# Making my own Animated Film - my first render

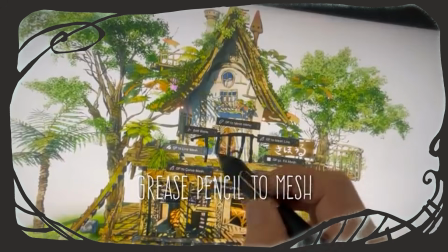(3:59)
It allows you to turn grease pencil drawings into meshes and models,
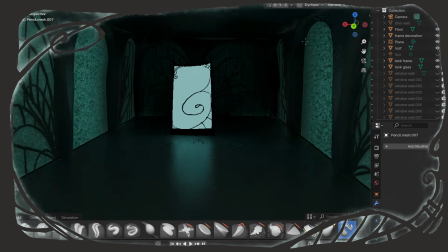(4:03)
which is perfect for the sculptural kind of hand-drawn look I'm going for, especially for crooked lines and imperfect details.
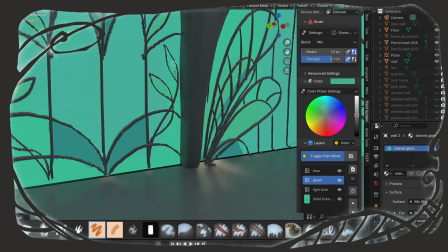(4:10)
Another big step was painting the environment, almost like a 3D painting.
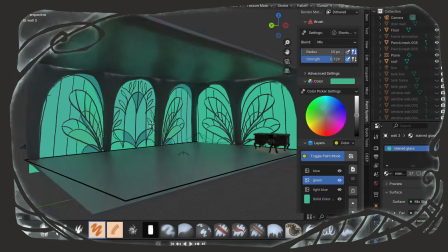(4:14)
Blender's tools have improved a lot, but they still have some limitations from what I understand, so I downloaded a free add-on called Paint System.
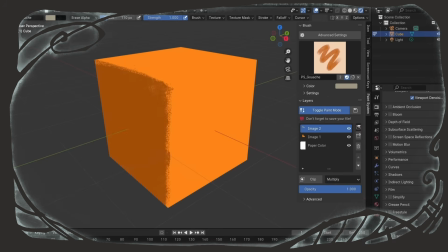(4:20)
That one lets you paint with layers, opacity, and a more Photoshop-like workflow, which made things way easier.
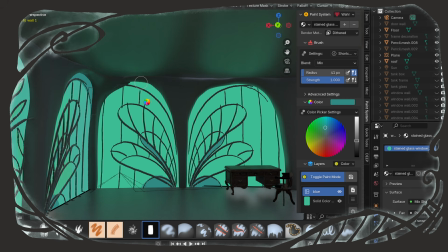(4:27)
Until Blender started lagging like crazy. Why is Blender lagging so much?
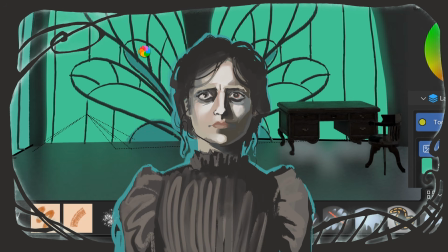(4:32)
Oh, reflections and refractions and stuff. That makes sense. Whoops.
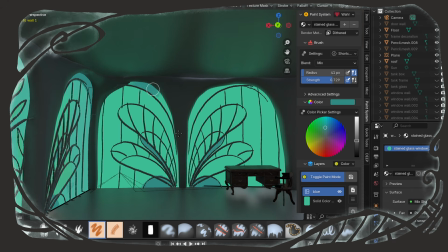(4:37)
There's a lot of things that might seem obvious to people who have done this for a while, but they're absolutely not obvious to me.
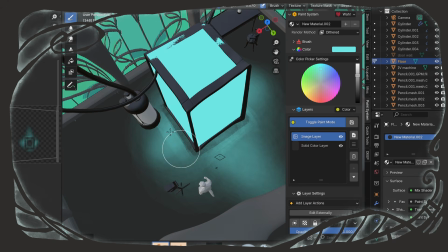(4:43)
I've spent entire days stuck on something super basic, only to realize later that it's a simple setting that was breaking everything.
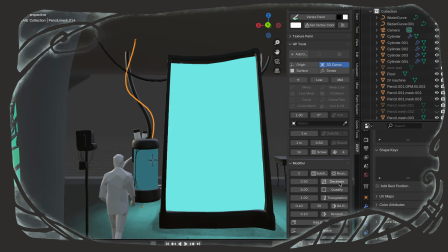(4:50)
It's really quite a learning curve. But somewhere during the set design process, something actually clicked.
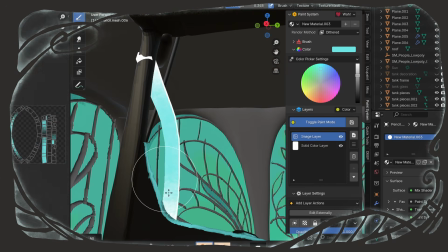(4:55)
Blender started to make more sense, things ran smoother, and it was working out. And honestly, for my first 3D environment ever, I'm pretty happy with it. It's janky, crooked, and imperfect, and it looks like it was sloppily drawn by hand, which is exactly what I wanted, and it works in my favor.
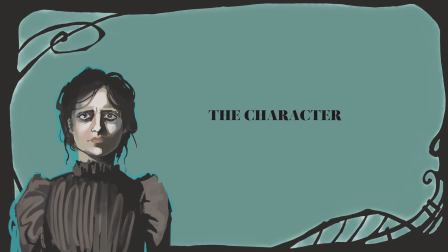(5:12)
Okay, now I need a character for this scene. May I introduce you to the creature?
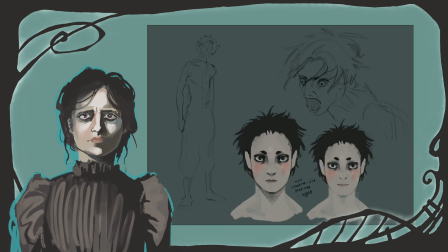(5:17)
This character is central to the story, and I first started drawing him when this idea first appeared a couple of years ago.
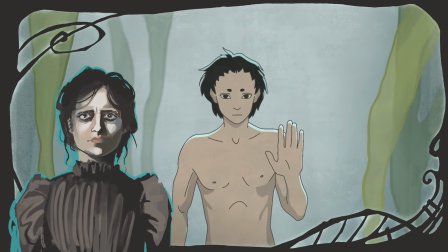(5:23)
I even made a small 2D animation test of him about a year ago. It's pretty cool how things have evolved since then.
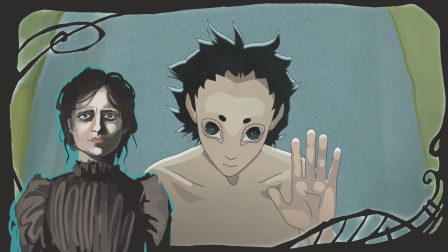(5:29)
To make him in 3D, first I need to model him.
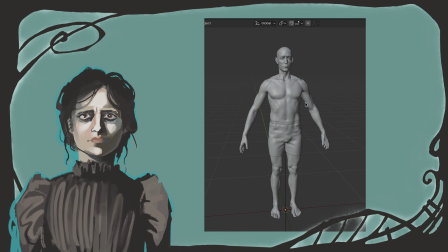(5:31)
Luckily for me, through my dad and an internship at his studio, I had access to a very advanced human model from Side Effects called Otto. I imported Otto into Blender. He comes with everything: organs, bones, skin, nails, teeth, detailed eyes, but I only needed the skin and a few core eye elements.
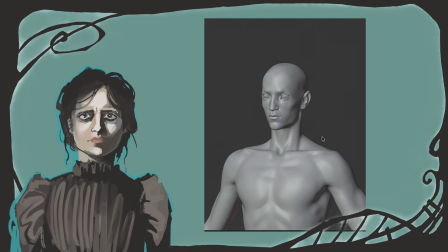(5:50)
From there, I went into sculpt mode to smooth and move things around to fit my character design and the simplified style.
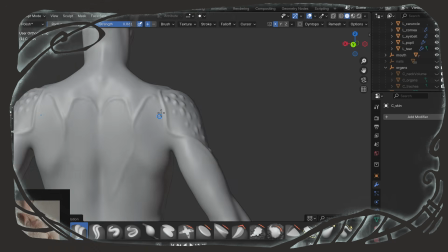(5:56)
I was careful not to change the topology, since that would mess with Houdini settings later,
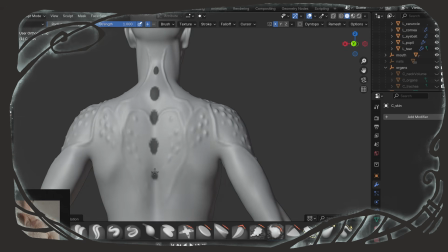(6:01)
like rigging, and I want to save myself the trouble if it's already there and ready to use.
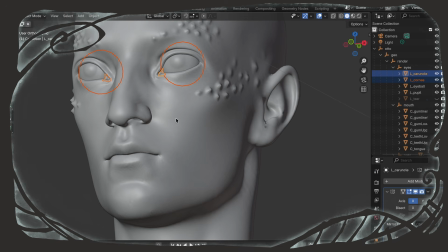(6:05)
I was also experimenting with some details on the skin, like ridges and patterns. I was curious how these would look later with texture painting and lighting.
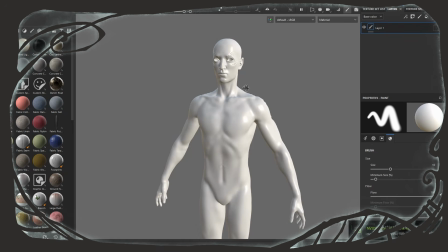(6:13)
Speaking of, it's time to paint this dude. I painted him in Substance Painter, which I had access to through my dad again, and oh, what a godsend.
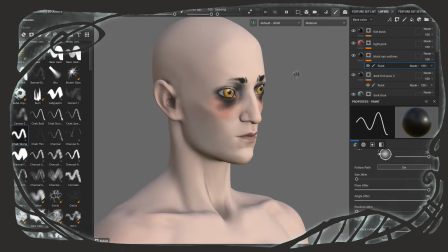(6:21)
I really like this program. I painted a few different versions of the body and the eyes, experimenting with color, line work, and brushes.
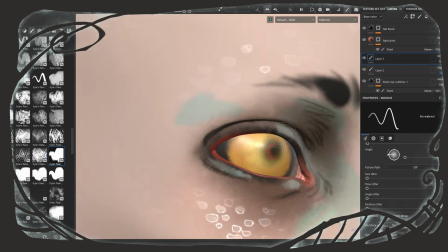(6:28)
I realized afterwards that I didn't set the resolution high enough, so it's a bit pixelated and I was struggling to paint the details how I wanted, but that's fine, we move forward.
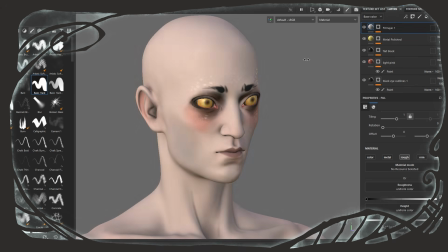(6:37)
I did really like the effect I managed to get of shimmering scales by painting them on a layer set to no color but roughness instead,
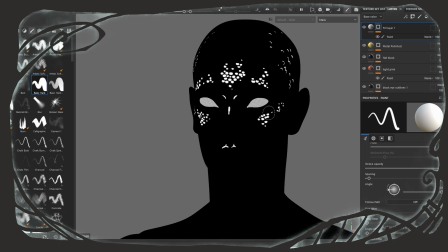(6:44)
so they're like shiny patches that reflect light when he moves. Okay, that's good enough for me. Time to move on to the hair.
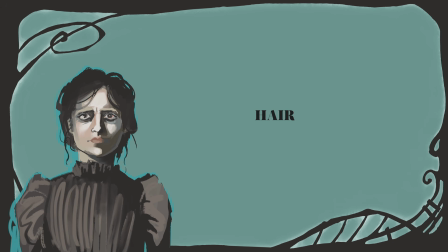(6:49)
I didn't record anything, whoops, but I started this process in Houdini. The setup for hair in Houdini is crazy.
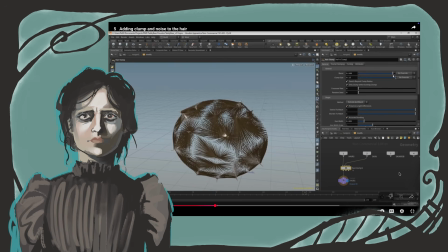(6:55)
My dad set up the technical side so that I could start placing guide hairs and build the hairstyle,
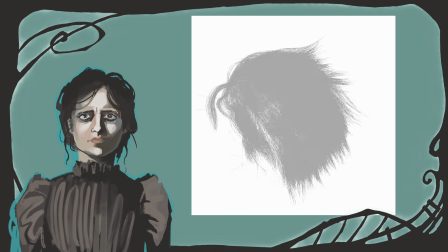(7:01)
adjusting density, clumping, frizz, thickness, and so on. It was honestly getting super confusing, so I eventually brought it back into Blender and I literally gave my creature a haircut by grooming the hair I had and brushing it around,
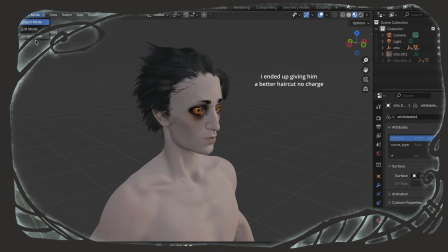(7:14)
shortening it and lengthening it and adding clumping. Nothing fancy in the end, just good enough for it to work for this test.
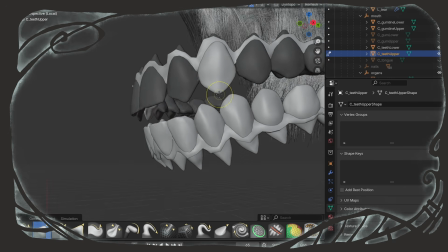(7:20)
Also, we're probably not even going to see it in the render, but I imagine my creature with sharper canines, so I added them.
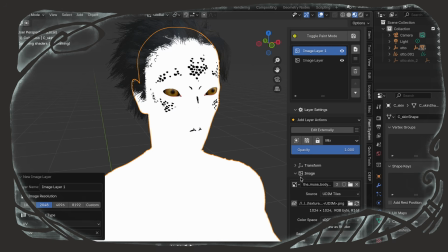(7:26)
Might come in handy later. Okay, the time has come. I was experimenting with layering the character materials in Blender.
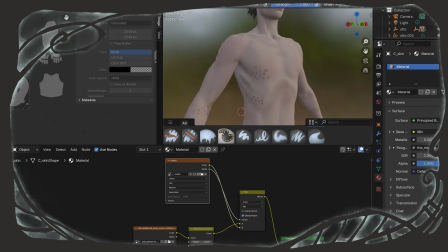(7:32)
I'm going to have to do this all over again in Houdini anyway, but I learned some valuable knowledge by tackling some issues I had.
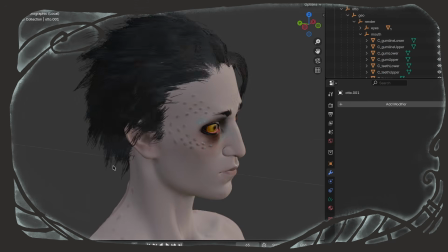(7:38)
I also wanted to paint another layer for these dotted details. Looks cool? Okay, nice.
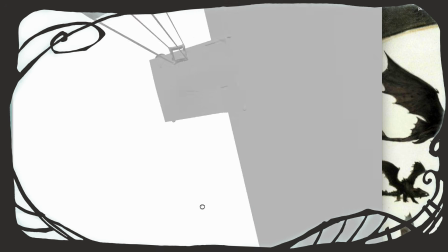(7:43)
Exporting my set from Blender was initially not working and I had to figure that out.
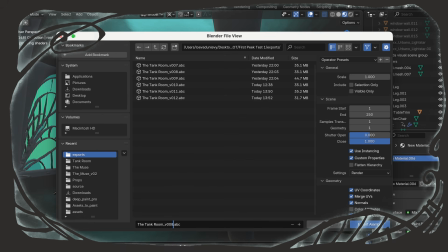(7:47)
It was pretty frustrating. I tried exporting it like 13 times and could not find the issue.
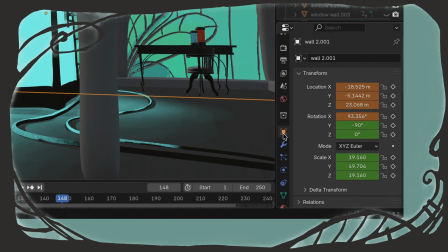(7:53)
I eventually figured it out with ChatGPT and found that my objects had hidden animation data.
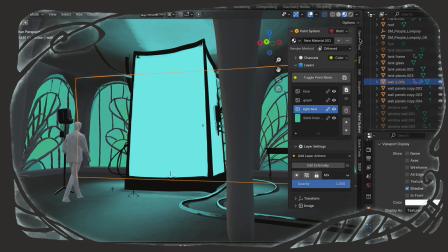(7:58)
I don't even know how that happened, but it was messing up my scale and rotation and location.
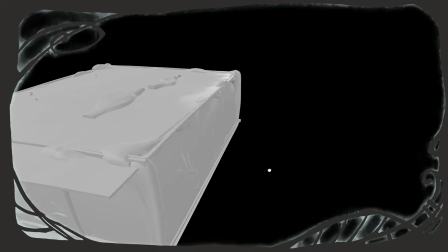(8:03)
That's why everything was coming out so messed up. So I eventually figured out how to take that off.